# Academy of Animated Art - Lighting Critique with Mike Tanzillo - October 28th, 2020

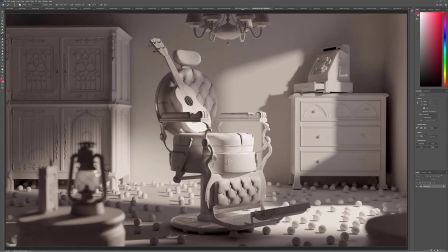The other thing that I noticed was, wrong way,
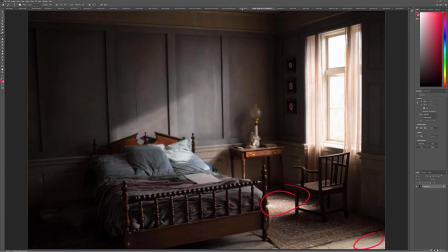was this like bright hits on the ground, and it would be really cool if like that got a little bit brighter as well.
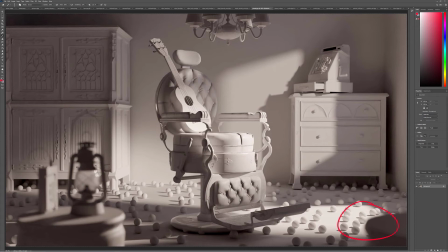But overall, you've got a really nice soft feel to everything. Like the depth of field feels the right scale, which is very tricky early on. But I think that's looking really good. And then I was also looking underneath the bed at these shadows.
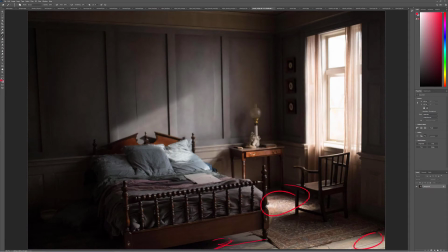It's kind of elongated, soft, not super dense.
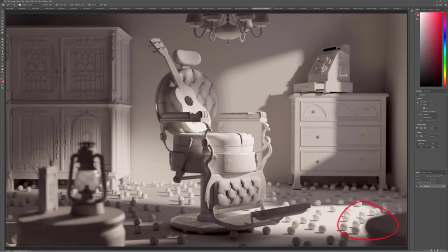And I think that you like you can soften the shadow a little bit. But yeah, like that density under there is looking about right. So I would just try and hit those and then go on from there. And then also, like if you can, lift that dark value there. Just because it's the most contrasty thing in the image.
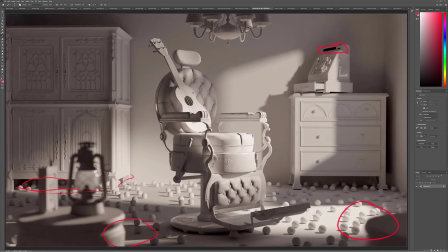Like if you wanted the interior of the guitar to go that dark, that's fine. But like the cash register read thing shouldn't, like that's not the main. That doesn't seem like the main focus on this.
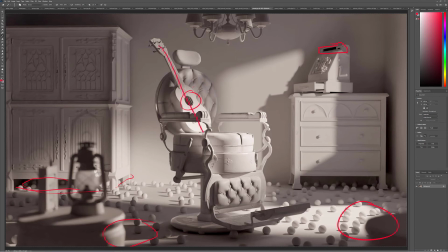Oh, and by the way, great job getting vertical shaping on this. Do you see how there's like the neck of the guitar is a little darker, and it's a flat surface, so that's tricky,
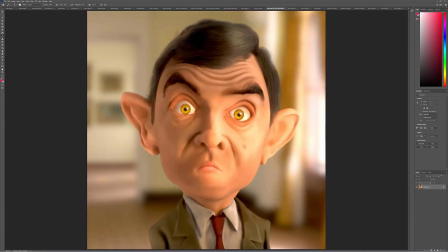but really good job there. Perle, great job with the eyes. Just I would run an ambient occlusion pass just to get a little set in the eyes there. But really, really beautiful job overall. Like you've got the shaping, you've got the ding.
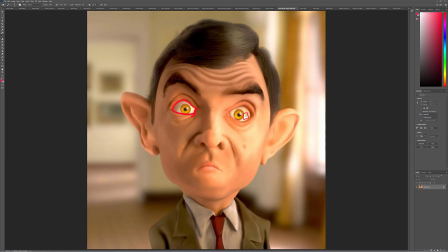And I would just take down that reflection a little bit too. It's a little bright, getting a little bit more shadow in there. And then I would call this one done. You did a really brilliant job with that. The eye, believe me, because I lit that one as well.
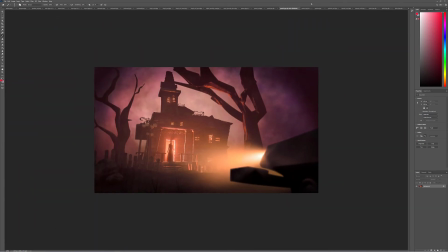The eyes on him are not that easy to hit. This one's looking great. I just think that in the mid ground, like we've got good darks here, everything, and I just think that we could get a little bit more darkness in some of those mid ground values.
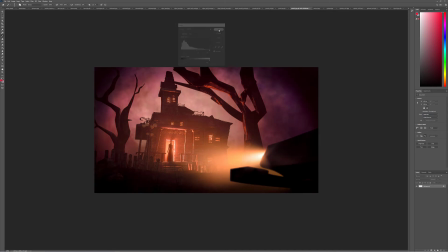Just a touch more. Like I love the haze, the overall haze and everything that you're getting here, but like just a little bit more on that I think would really, really do wonders. So something along those lines. But that's pretty much it. I mean, you guys have been killing it with this assignment.
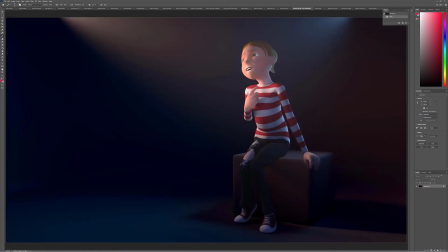I can't get over it. And then this one, this is a really dumb note, but try and warm up her gums a little bit. Do you see how it's like dark up there, and just like the way the teeth connect to that feels a little bit like a puppet or not real,
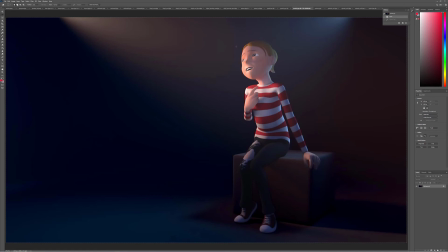and just adding that little bit of warmth would help. Looking at her face, I wonder if I can't. Let me see something. Just try and brighten that up just a little bit more, add a little bit more contrast in there,
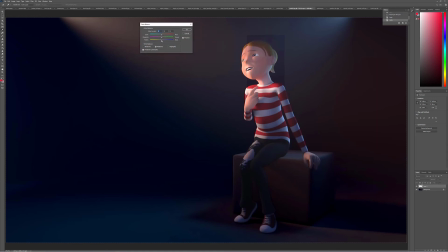and I want to just keep pulling out the blues a little bit more. Something along those lines. See how that works out.
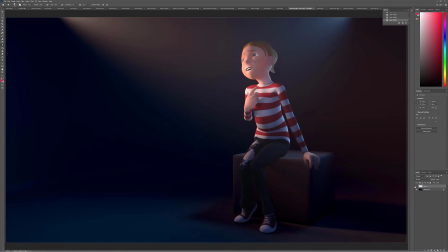There's just like a touch more warmth in that. Try just getting like sneaking a little bit more warmth into those. I think the lines look better. I think her shoes look a lot better. I would just do that. And then if you want to, you could also
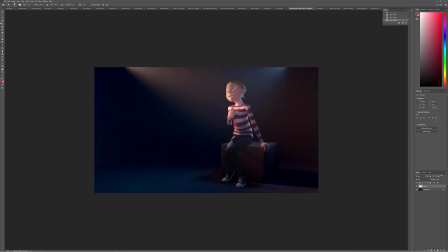try brightening this like up at the top, the like top of that light source a little bit,
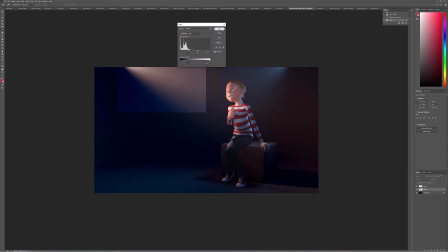just so it feels a little bit more like she's looking into that light, and then fade it off as we go down. You know, something like that. I think that could help too. But really, like, this is looking really great.
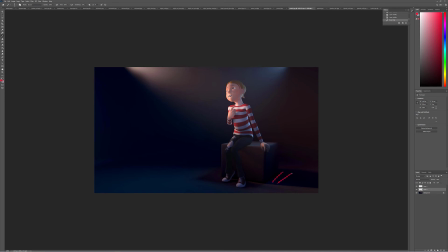Oh, last one. Just saw this as I was skimming across. If you could decrease the saturation, just like right there in that shadow would be really good too.
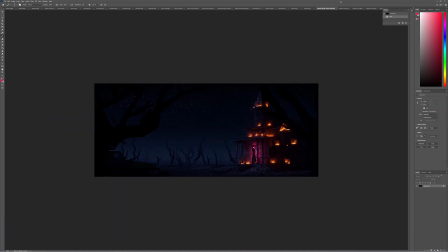Sylvain, very cool stuff. Let's take a look at your reference here.
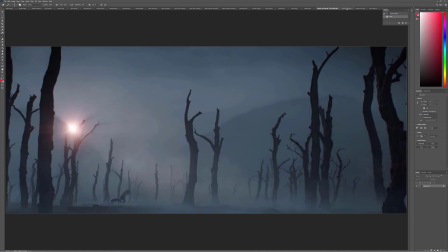This is really nice. Love the color scheme.
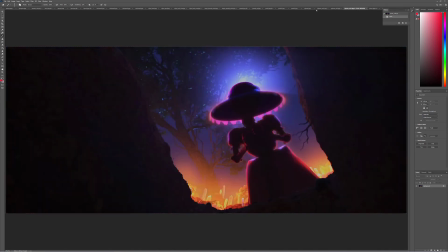I just watched Coco. Working out really well there. Yeah, love this color scheme. This kind of magenta and oranges are a nice combination that I wouldn't expect. So the way that they're combining here is like these almost take like see how they're like
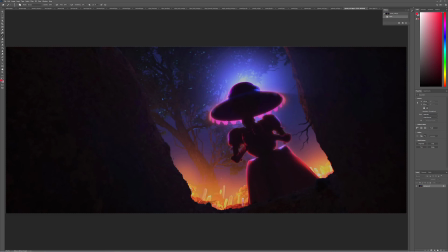softer, hazier, glowier, but these have like tighter shapes to them.
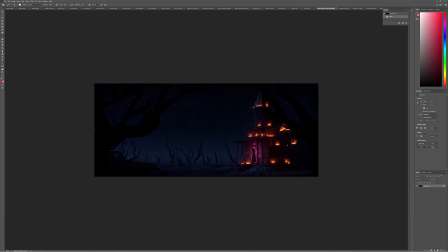I wonder if we can't hit the same thing where like we take down the bright points on the candles and just allow those to haze up a little bit, and then allow the sharp shapes of these magentas to really pop forward. I think too that maybe you wrote this,
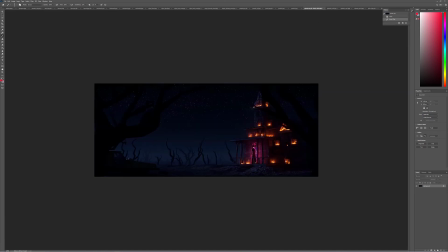but I think that we can add a lot more of this haze in, because I think you can pump that into the scene a lot more. And then in terms of, I don't know if it's important, and you can tell me this, if it's important whether or not we see the car here, because like I lose it just kind of gets lost in the silhouette of the trees and everything.
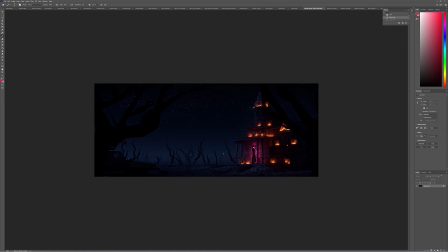So I'm wondering if like there's a connection there, or if it's just all about what's going on over here in this character. And in this shot, more so than just the
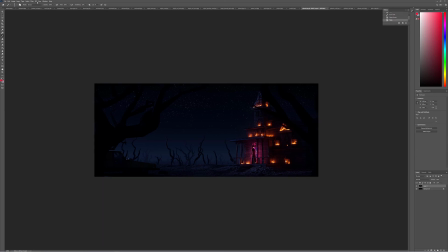fog, could just really use some of that Gaussian goodness on top. You know, like something along these lines. Just to really kind of like, it's just nighttime, man. There's a lot of moisture in the air. There's a lot of softening going on. But I love your sky.
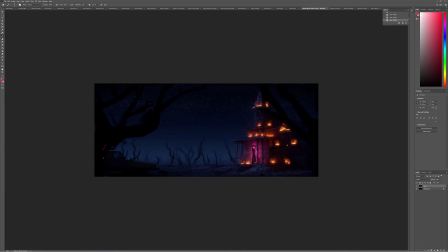I love the depth. Like, this is what I was talking about in that reference. Like, look at the depth range here as we step back into space. Perfect. You know, you can see the darker values as we get closer and closer to the foreground. They like these trees step back into space beautifully. Like a lot of good shaping in here.
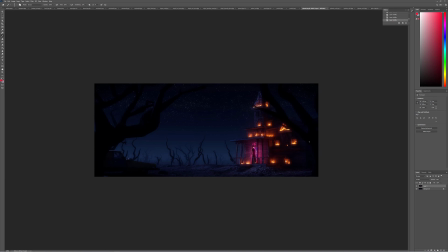It's just a really beautiful stuff. And then, the last thing is determining whether or not this light is the edge light on the character is coming from her. Like, is she causing it, or is it from the light inside? Because if it's from the light inside, I would just make it a little brighter back behind her there.
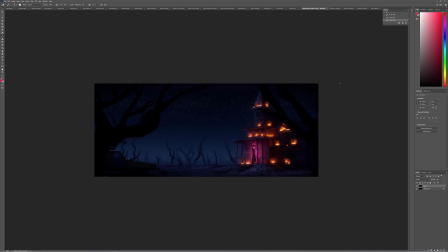If not, then I would make what's hitting the wall be slightly brighter too. All right, so last up, I think it's last up.
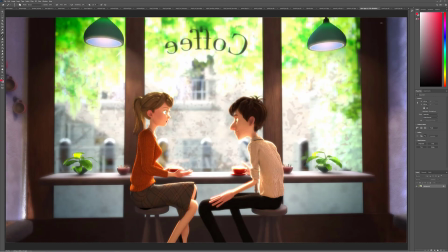Yeah, we have Tyler. So we have 3 images here from Tyler. So biggest thing, a couple things that stand out to me the most is a level of the green saturation back behind the character is super bright.
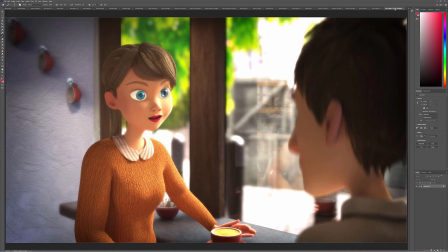I would tone that way down. You know, similar to like looking at Ashley's.
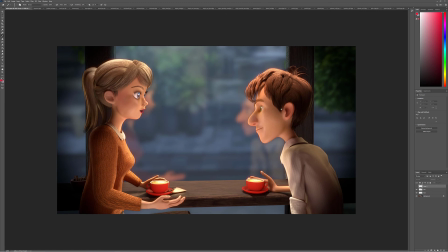Do you see how like by being desaturated and toned down, they kind of fall back into space?
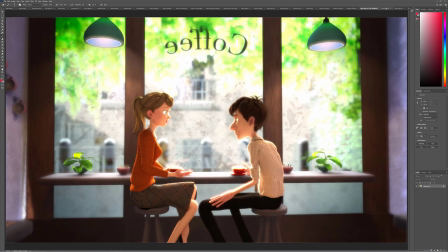Whereas if they jump forward like this, when we make them very saturated and very bright.
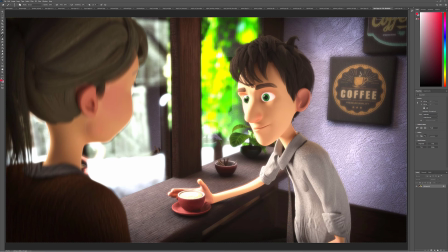A couple other things. Let's start with this one.
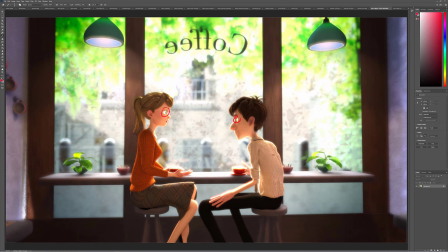Very bright eyes. Let's tone those down. The back of his shirt, like this texture feels almost like corduroy, which is a little odd. And then their brights are getting super bright. And at this point, we kind of have there's.
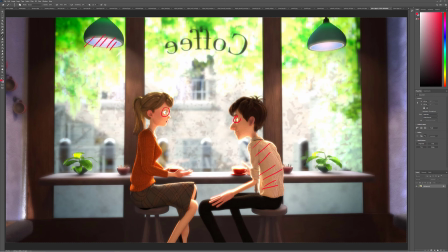I think during the daytime you wouldn't need these lights. So I would almost keep these dark and then just make it all about the daylight scene. Watch out. There's like a weird light shape there, so I'd watch out for that. And then as lights, so we've got light coming in here.
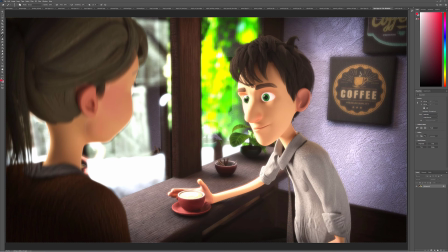This texture on this wall is very odd. I'm not quite sure what that is, but like it feels like bumpy, but it's not bump. I would almost just make that like a simple painted wall to give yourself a little bit of a break.
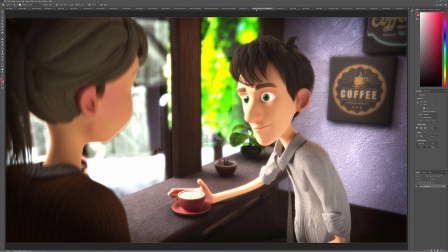And then similar to what we were just seeing in Pawel's, but like this type of fall off as we're coming across the room,
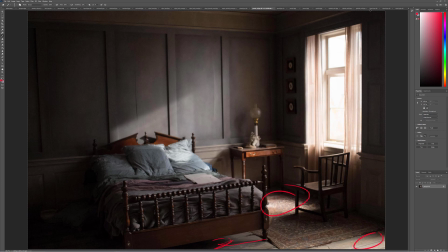like some darkness right near the window, although you may not have that as much because there's a closer connection.